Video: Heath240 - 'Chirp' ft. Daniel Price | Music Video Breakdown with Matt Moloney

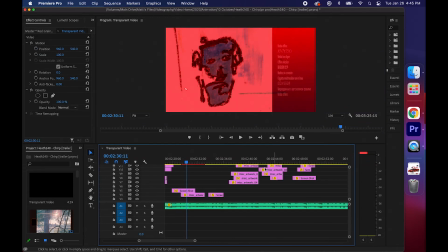(16:40)
Play what the song actually feels like. I think these screenshots were missing.
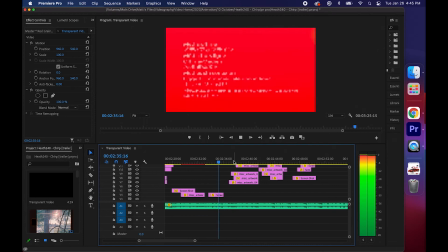(16:46)
Play what the song actually feels like, and yeah, it just brings it all together. So again, there's another color change. Just keeps going through.
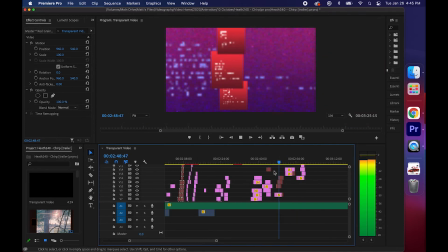(16:57)
I just keep alternating it. I just want there to be more and more going on, so it's all appealing to, you know, the viewer.
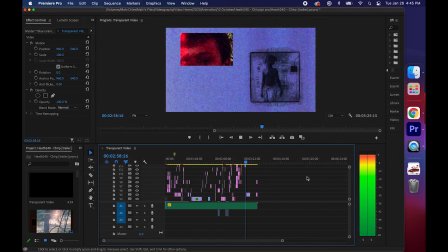(17:07)
So everything's just playing through, and I'm thinking about the ending, you know, what can I add?
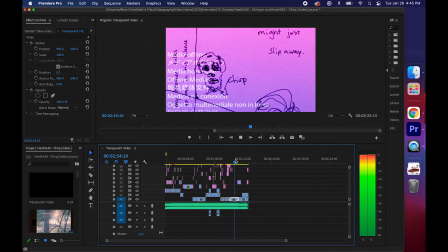(17:14)
And I figured, you know, I started it with Super 8, why not finish it with Super 8?
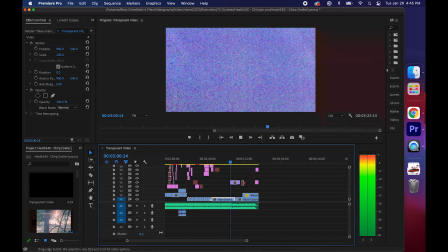(17:19)
It's a perfect nostalgic type of footage and format that could go with this project, and I really think it just worked out well.
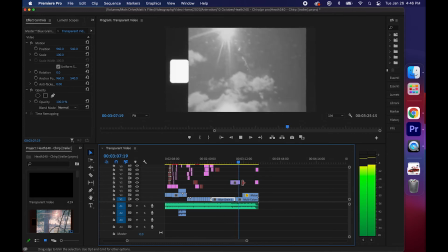(17:26)
I had some old footage from a camping trip, and I just chose one of the scenes that I had in it.
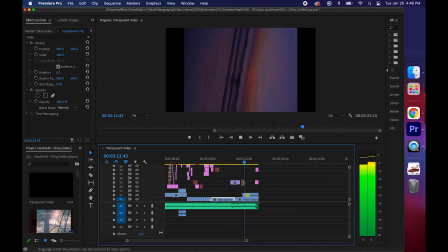(17:33)
This is an old Super 8 footage from California,
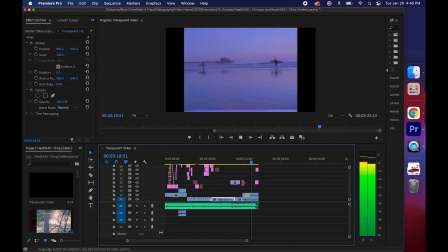(17:37)
and I just thought, although it was shot at such different time periods and in such different places, it really all adds up. So I ended it with, you know, created by Matt Moloney, that's myself, and another name tag for the song, just to let people know again what they were watching. And yeah, I think all in all, it really came together. It was a really great project. It was great working with Heath, and I think moving forward, I would definitely plan a lot more and shoot a lot more.
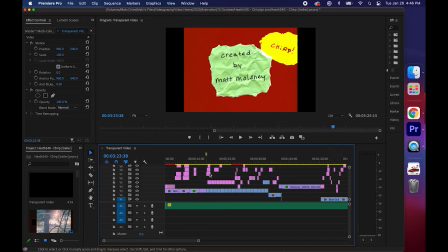(18:09)
But I think at the same time, with that being said,
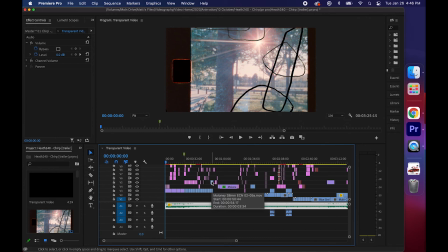(18:13)
this is one of those things that this could be done because this is what you're looking for, and that's what Heath wanted, which is why we put this project together. You know, we didn't need too much of him. We didn't need too many photos of Daniel. We didn't need any. We just needed the feeling that the song was providing,
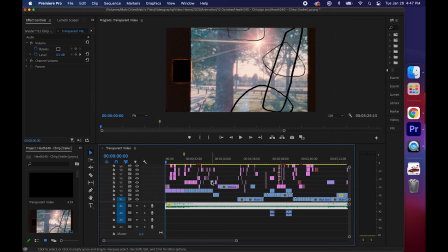(18:30)
and I think that really that helps a lot in the long run, so that the whole output of the project looks better. I really appreciate you checking out the breakdown. I hope you enjoyed it. I hope you learned something from it. I know sometimes I feel like I'm not making the most, you know, beneficial and valuable informational content. But I know for me, when I'm going on YouTube and watching things, sometimes I see something that, you know, it might not be all the perfect, you know, format, the perfect look, whatever, this, that, or the other. But as long as the information's there, you can really learn a lot from it. So I do hope you learned from this video. Again, if you want to check out the video, the full video is at the link in the description. It's Heath240. The song is called Chirp, and it's featuring Daniel Price. Make sure you check it out and show some love. Tell him I sent you there. He'll definitely be happy to hear. And if you want to see a serious, you know, step-by-step editing process for some projects like this, any animation, things like that, let me know in the comments, and I'll definitely make a video on the step-by-step, you know, how to make all the photos overlay and look like that, how to add the vintage effects, whatever you want. Just let me know, and I'll make a tutorial on it. I think that could definitely be valuable for some people. But I hope you learned something about the process on how I shot this, you know, how I edited it, how I put it all together, and yeah, I hope you gained from it. So other than that, if you have any questions or comments, make sure you leave them in the description. But thanks for watching. Hope you enjoyed. Peace out.